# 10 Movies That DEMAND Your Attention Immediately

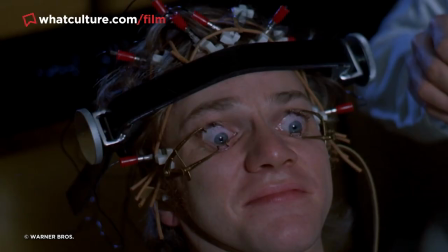494s
We return here to the notion that there's rarely anything as innately compelling as a person's face, and Kubrick expertly exploits his leading man Malcolm McDowell,
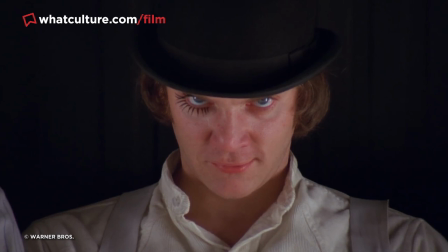503s
who, as troubled protagonist Alex, stares a hole through the audience in the film's lengthy opening shot,
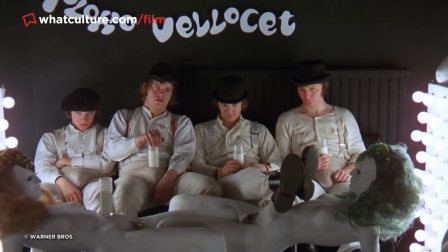507s
all the while drinking his glass of air quotes milk alongside his droogs.
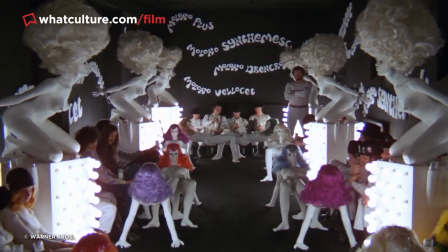512s
As Kubrick pulls back through the milk bar, knowingly adorned with posed female mannequins, and Alex's narration begins,
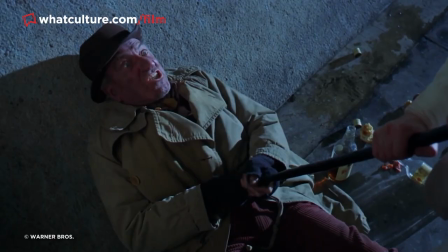518s
McDowell never averts his gaze from the viewer, as proves profoundly, appropriately unsettling.
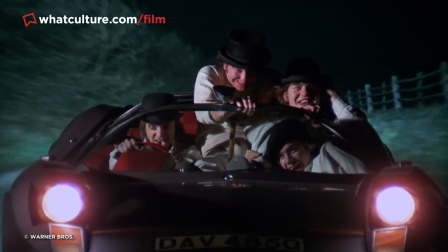523s
And that's not to ignore the disquieting impact of the uneasy musical score.
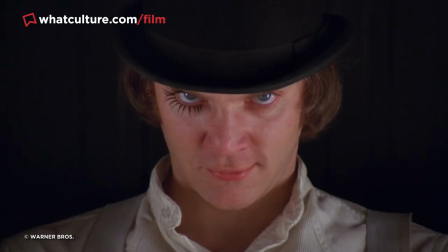527s
Right from that opening shot, Kubrick has us locked in his vice grip, and he doesn't let up until the much-needed respite of the closing credits.
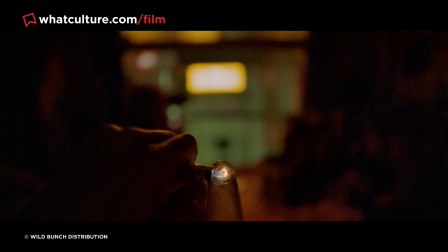535s
1. Enter the Void Gaspar Neu is nothing if not a provocative filmmaker,
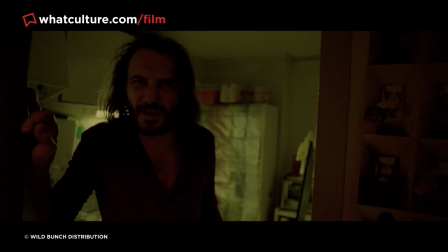541s
and though he surely reached his peak infamy with his 2002 thriller Irreversible,
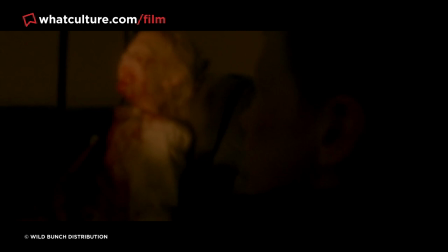546s
he once again turned many heads with the release of his experimental 2009 drama Enter the Void.
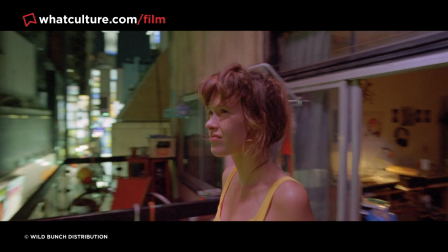551s
But arguably, the most startling thing to appear in the entire movie, and rest assured there is a ton of nightmare-fuel imagery to witness, occurs before it's even really started.
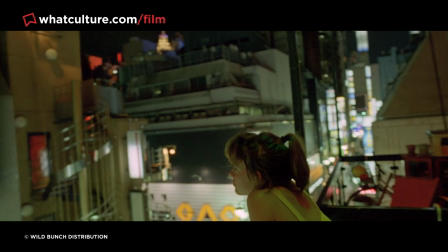559s
Enter the Void's opening titles are surely the most willfully jarring ever made,
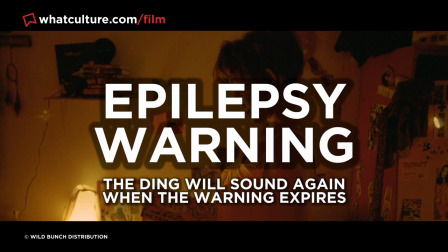564s
a firm flipping of the bird by the director and other filmmakers who dare to make their titles so boring and conventional.
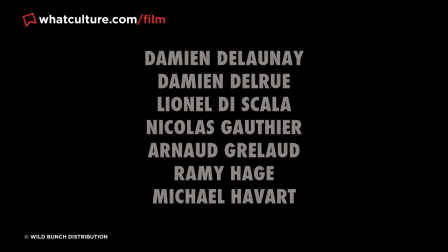569s
Instead, he delivers highly stylized, intentionally off-putting titles that open with strobed credits flashing fast in front of the viewer,
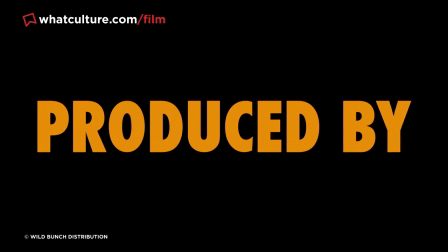576s
complete with an unpleasant droning sound.
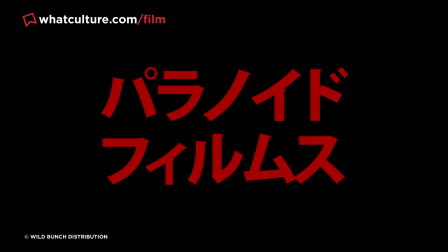578s
Eventually, we switch to a second set of credits where an increasingly hallucinogenic series of near-unreadable credits are flashed across the screen,
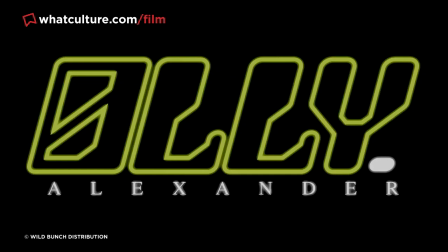586s
accompanied by a discordant musical track. It is insane, and quite frankly, amazing.
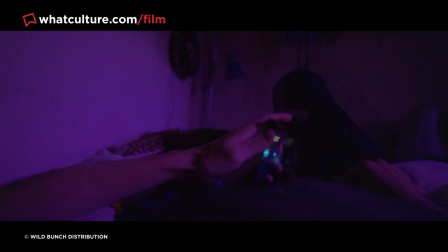591s
The only way you can't be perked up and paying close attention to the movie at this point is if you're quite literally dead.
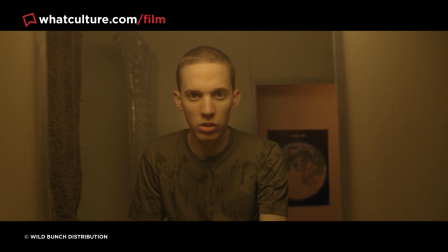596s
Apparently, the unfinished version of the film screened at festivals and didn't have any opening credits, and so due to many complaining about its demanding length,
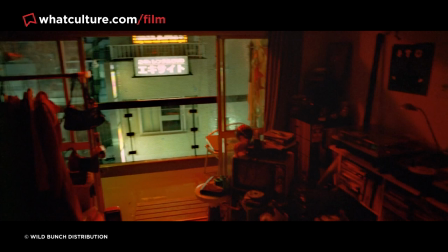603s
the director decided the credits should be as fast as possible and as graphic as possible, which they absolutely are.
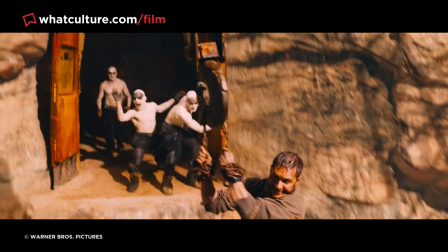610s
And there we go, my friends. Those were 10 movies that demand your attention immediately. I hope that you enjoyed that, and please let me know what you thought about it down in the comments section below.
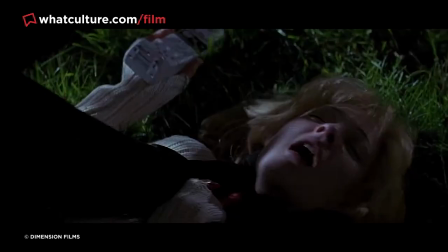618s
As always, I've been Jules, you can go follow me over on Twitter, at RetroJWithAZero, or you can swing by Liv'nLet's Dice, where I do all of my Warhammer battle reports and streaming outside of work,
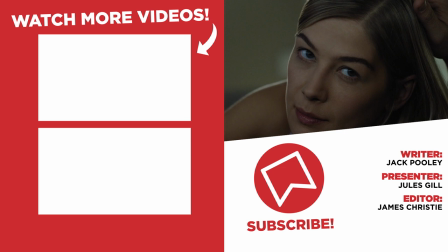626s
and it'd be great to see you over there, my friends. But before I go, I just want to say one thing, I want to demand your attention immediately, and just make sure that you are being kind to yourself, both mentally and physically, my friend,
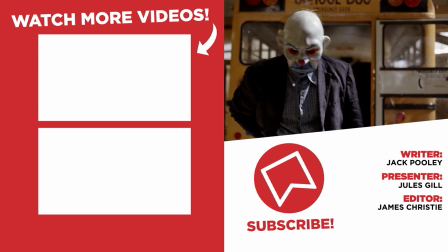635s
because you deserve all the best things in life, and do not let anything or anyone else tell you otherwise, alright? You are a massive ledge, now go out there and utterly smash it.
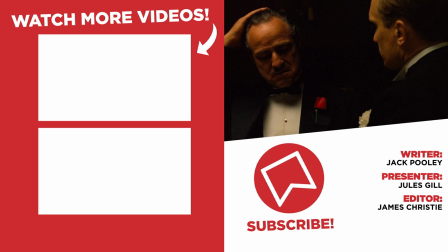642s
As always, I've been Jules. You have been awesome. Never forget that, and I'll speak to you soon. Bye.